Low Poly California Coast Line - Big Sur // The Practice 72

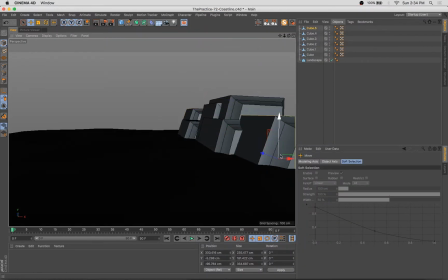30s
Hello, happy Tuesday. Welcome back to another episode of Practice. This show is an unrehearsed screen recording of my workflow in Cinema 4D and other digital art applications.
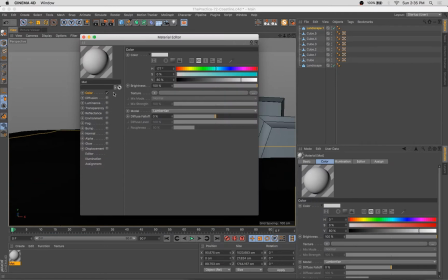40s
I'm Stuart. I'm a 3D artist, illustrator, sometimes animator and designer, and your pal.
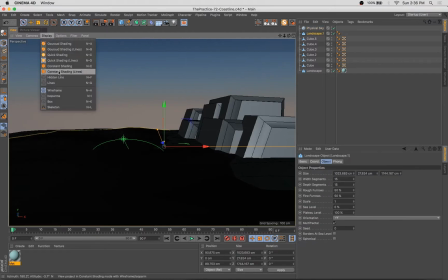46s
And I'm excited, just like every week, to have everyone back and,
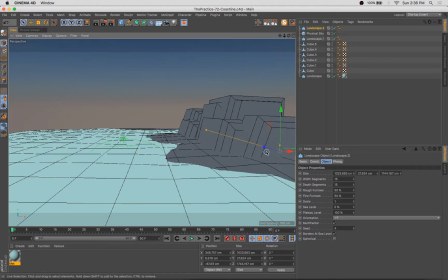51s
coming to the table and taking this opportunity to improve their skills and have a little fun while they're doing it. So this week, I'm going back to one of my favorite subject matters, which is landscapes.
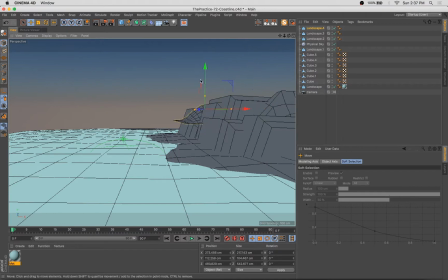66s
And this one in particular was inspired by an amazing weekend trip I had to Big Sur, California, which some of you may know is sort of a region in the central coast of California that just has the most dramatic
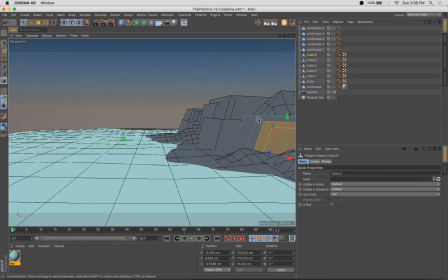82s
cliffs that fall off into the Pacific Ocean. And the views are spectacular.
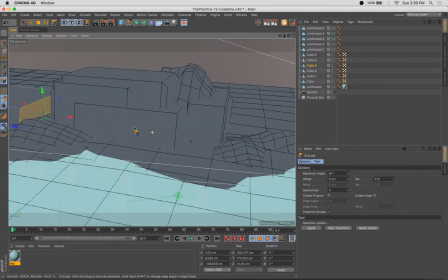87s
And I had the very distinct pleasure to watch the sunset over the coast and was just blown away by the
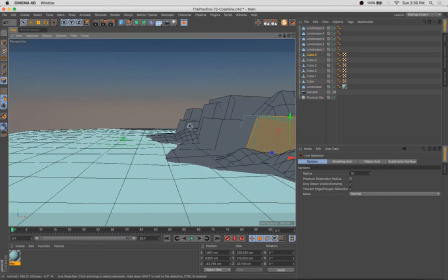95s
scale and the grandeur of these cliffs that fall off into
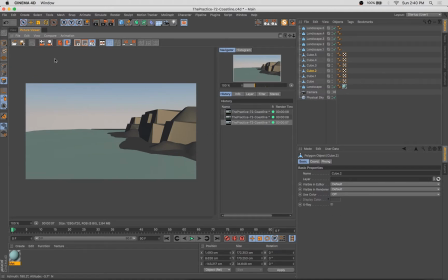99s
really rather inaccessible beaches and lead into the largest body of water in the world,
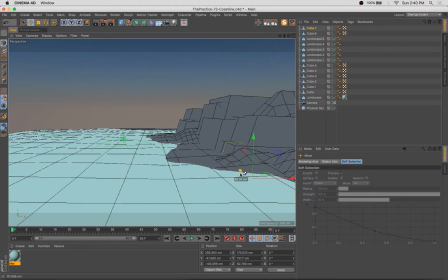105s
which is the Pacific Ocean. And so this week we're taking a fairly simple approach. I'd almost call this low poly.
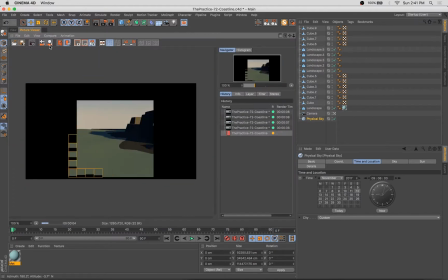114s
We're taking a low poly approach to creating this coastline and the cliffs there.
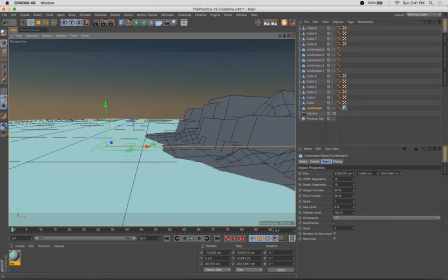122s
And so as you can see, we're already part of the way in, and we're dropping in the water here using a landscape with just a little bit of height on it. We've taken a whole bunch of really pointy,
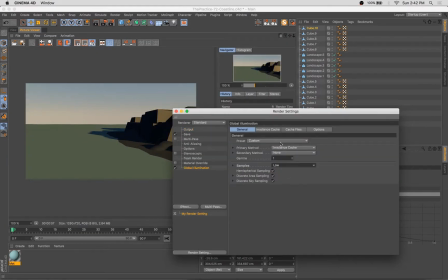134s
very sheer cliff faces, and we're making those with just cubes that we've altered the angle on a little bit.
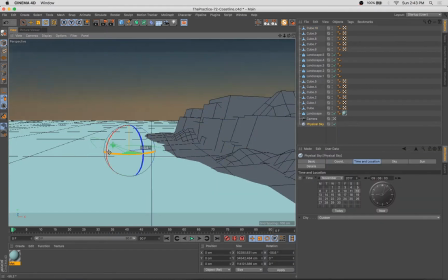141s
And one thing you'll notice when you're looking at huge rock formations is that very
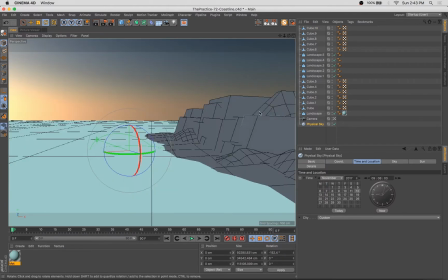146s
frequently they have similar angles and the forms repeat.
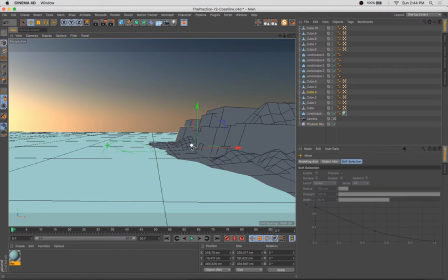150s
So I find it useful to take when I'm doing cliffs like this or rock faces like this, to take a single shape and really just repeat that angle over and over again. And that's what we're doing here.
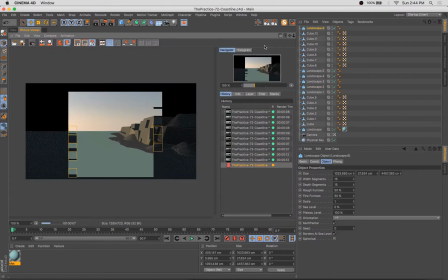162s
We're using really, this entire scene is created with cubes,
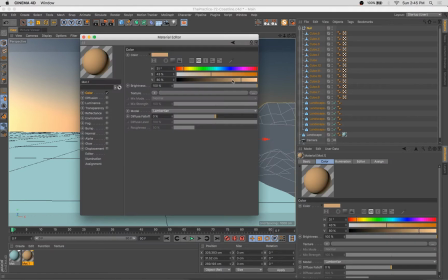168s
landscapes, and just a handful of capsules, because wouldn't be one of my pieces without a capsule.
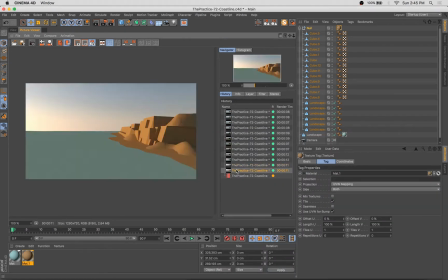174s
So here we are, and of course we're using the physical sky object as our light source,
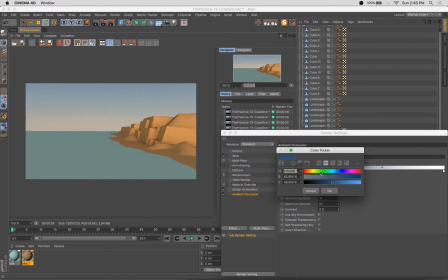183s
which, if you're doing an outdoor landscape kind of scene, I really think that's an awesome way to achieve somewhat realistic and beautiful effects.
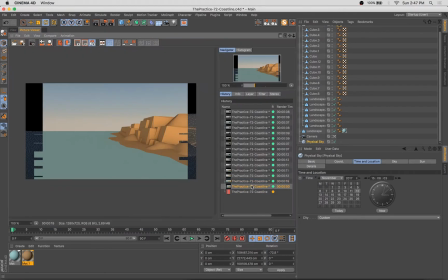193s
You can see here we're playing with the timing and we're playing with the rotation. Normally I don't worry too much about being realistic with location and light sources, but of course the Big Sur faces the Pacific Ocean,
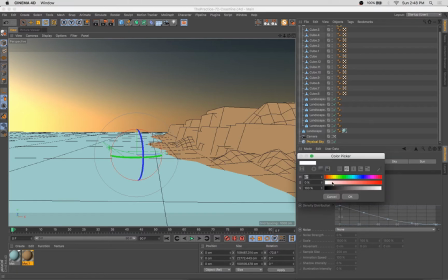205s
which is on the west coast of California, and the sun sets over the Pacific,
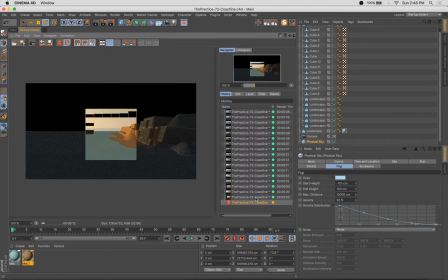212s
and I wanted to capture that accurately. And normally I like to really have dramatic shadows in a piece like this,
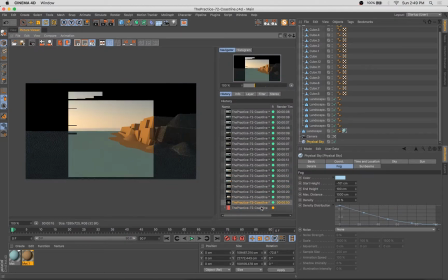218s
but couldn't quite achieve that just based on the direction things were pointing in. But I wanted to maintain a little bit of realism and getting that light source coming from the right angle.
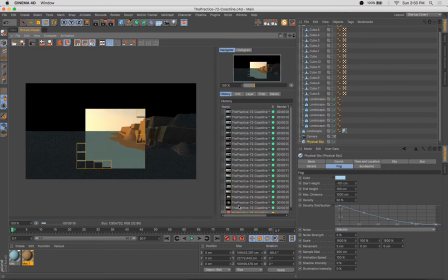232s
So we're pecking away at this, just doing test renderings, adjusting that angle, getting stuff just right.
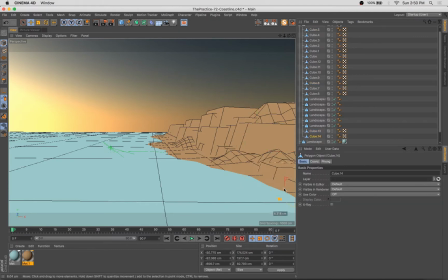239s
And another thing that I'll spend a lot of time kind of dialing in on this episode is the fog. The physical sky object has a little button you can press that turns on fog.
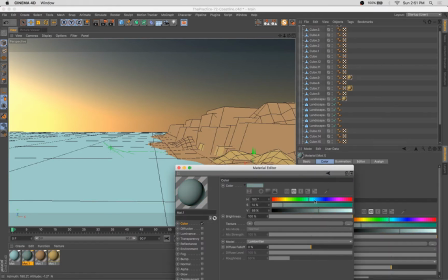250s
And the mist and the moisture in the air is really quite noticeable in Big Sur,
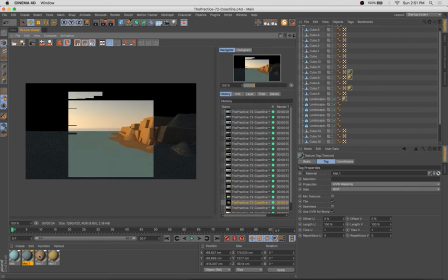256s
and you can see sort of the depth of the
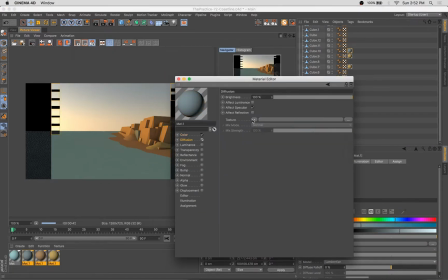261s
range and the cliffs as they sort of disappear into the misty surf.
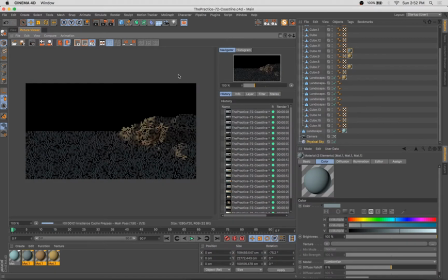266s
And I wanted to capture that,
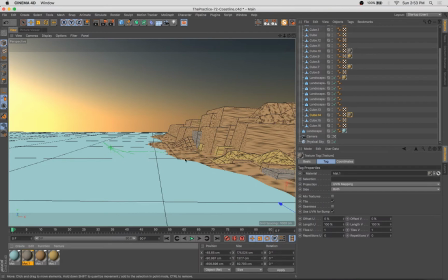269s
and I wanted to create a sense of depth or atmospheric perspective with how these rock faces would recede into the horizon.